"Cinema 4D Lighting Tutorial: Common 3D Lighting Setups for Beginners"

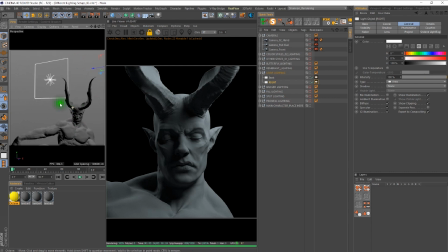980s
As you can see, it's off-centered from the character and kind of pointing this way, and the fill light, the key light, as you can see, the closest light to the character, giving the most intensity on the face, is actually raised slightly above.
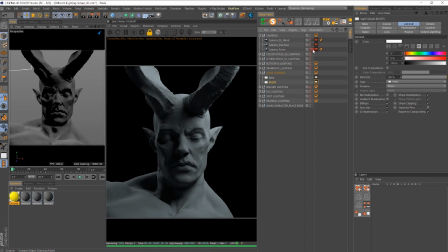999s
And what that's doing is it's pushing the shadows kind of directionally down and to the right.
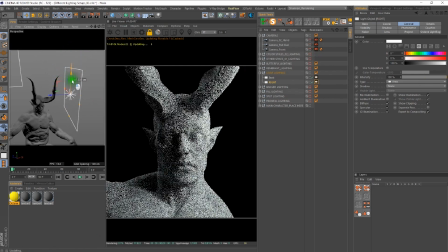1007s
So if I kind of move the light down here, we start to move the shadows to the left this way here. And then, as we go down, the shadows will start to move up into the angle, and so on and so forth. So we'll just demonstrate that.
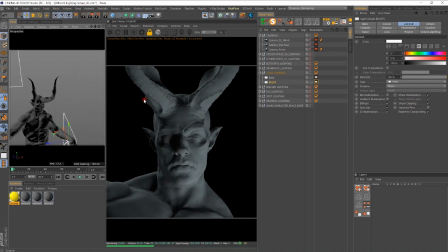1025s
If I move down, now you can see the shadows are starting to be pushed up, and now we have a completely different look just by moving that down.
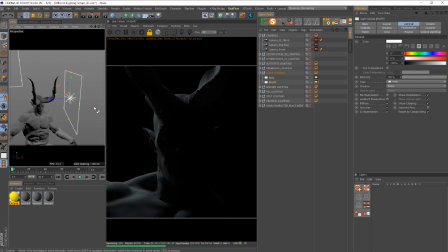1034s
So let's see what other look we would get. Let's go back to our camera.
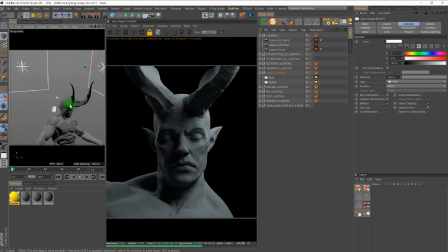1039s
Let's back out of our camera. Let's see what kind of look we get by just moving this backlight. So if I move this backlight down, we start to lose some of the detail here. He starts to become a little bit more mysterious, and then he starts to fall into the shadows again.
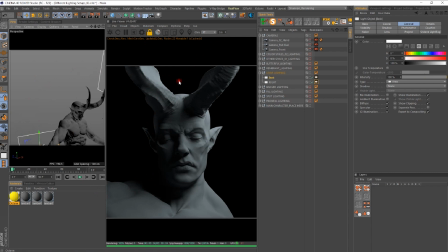1055s
I think this is kind of cool how the light on the right here is hitting the horn, blocking it, but we can kind of get this swath. Remember, controlling your shadows is very important, making an image look interesting. We see this kind of little swath of light coming over the edge, or over
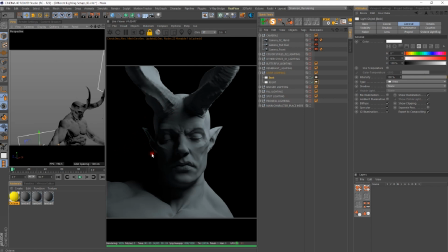1071s
the ear of the character, and then we also still get this little highlight, the edge highlight of the character, to give a little bit of detail. So that is what's called loop lighting, and I actually really like this lighting setup. I think it's pretty cool. So we'll go ahead and move on to the next lighting setup.
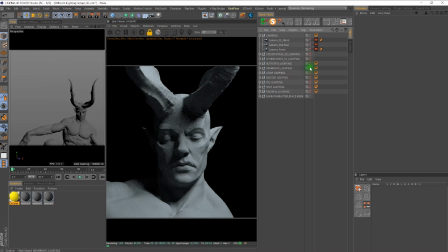1089s
This is probably going to be the most common lighting setup. This is called Rembrandt Lighting. And as you can see, what Rembrandt Lighting is a light source coming from one, lighting coming from one light source.
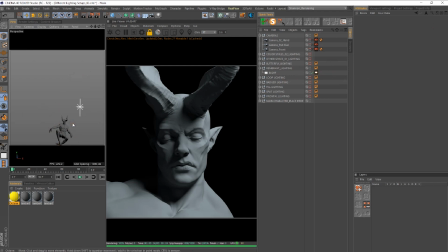1105s
So it's not quite like split lighting, because we are not directly to the profile shot of our character. As you can see, we're actually a little bit to the left, because we actually want to reveal more information. What ends up happening, and then we pull the lighting up, as like we saw as in the last example,
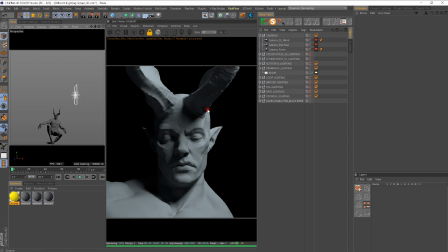1122s
as the light goes up, the shadows will directionally pull into the opposite direction of wherever the light's going. Of course, you know that by just having human eyes, which you see every day, but I just kind of want to reiterate that information.
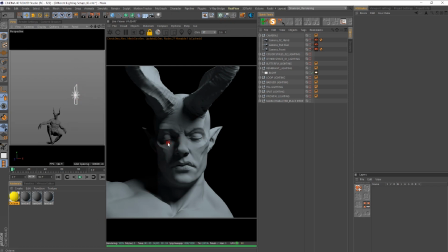1135s
And by pushing this up, we actually start to form this triangle where the nose, the cheek, and the side of the face and the top of the eye actually form this little oasis of light where everything else is actually in shadow.
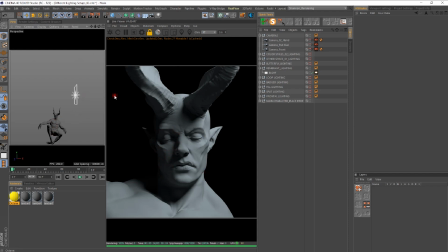1150s
And that's how you're actually doing Rembrandt lighting correctly. Rembrandt lighting was obviously created or coined from the artist Rembrandt. And Rembrandt mainly created this lighting when he was painting,
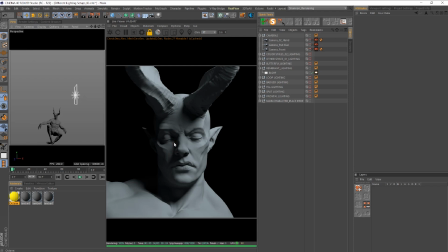1162s
because he was trying to figure out how to paint light and shadows from a light source that was from lighting that was only coming from one light source. And usually that light source was like a candle light or something like that. So, and that's how he learned how to draw,
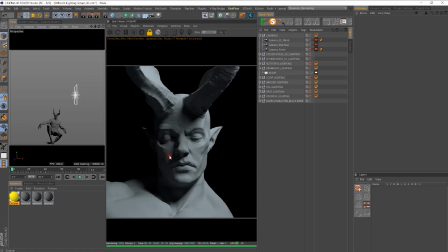1177s
because he knew that if I can get the shadows to kind of form this triangle on the cheek here, I think he felt that that made the image beautiful. So this is what is known as Rembrandt lighting. Very popular in portraits, used quite often.
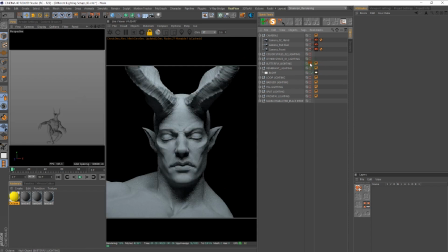1190s
Let's move on to the next one, which is butterfly lighting. And if you look at butterfly lighting, it's a little bit similar to frontal lighting, except with butterfly lighting, we have one light source that's actually full in front of the character, but it's actually to the top and angled up.
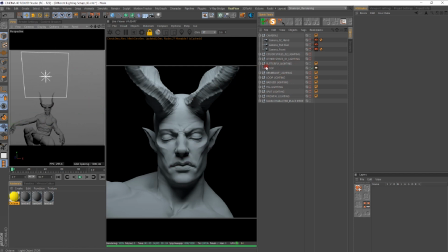1209s
And what that's doing is, you know that you're doing the butterfly effect, the butterfly lighting effect correctly when under the nose of your character, you start to see this kind of like wet, dark kind of butterfly wedge here under the nose.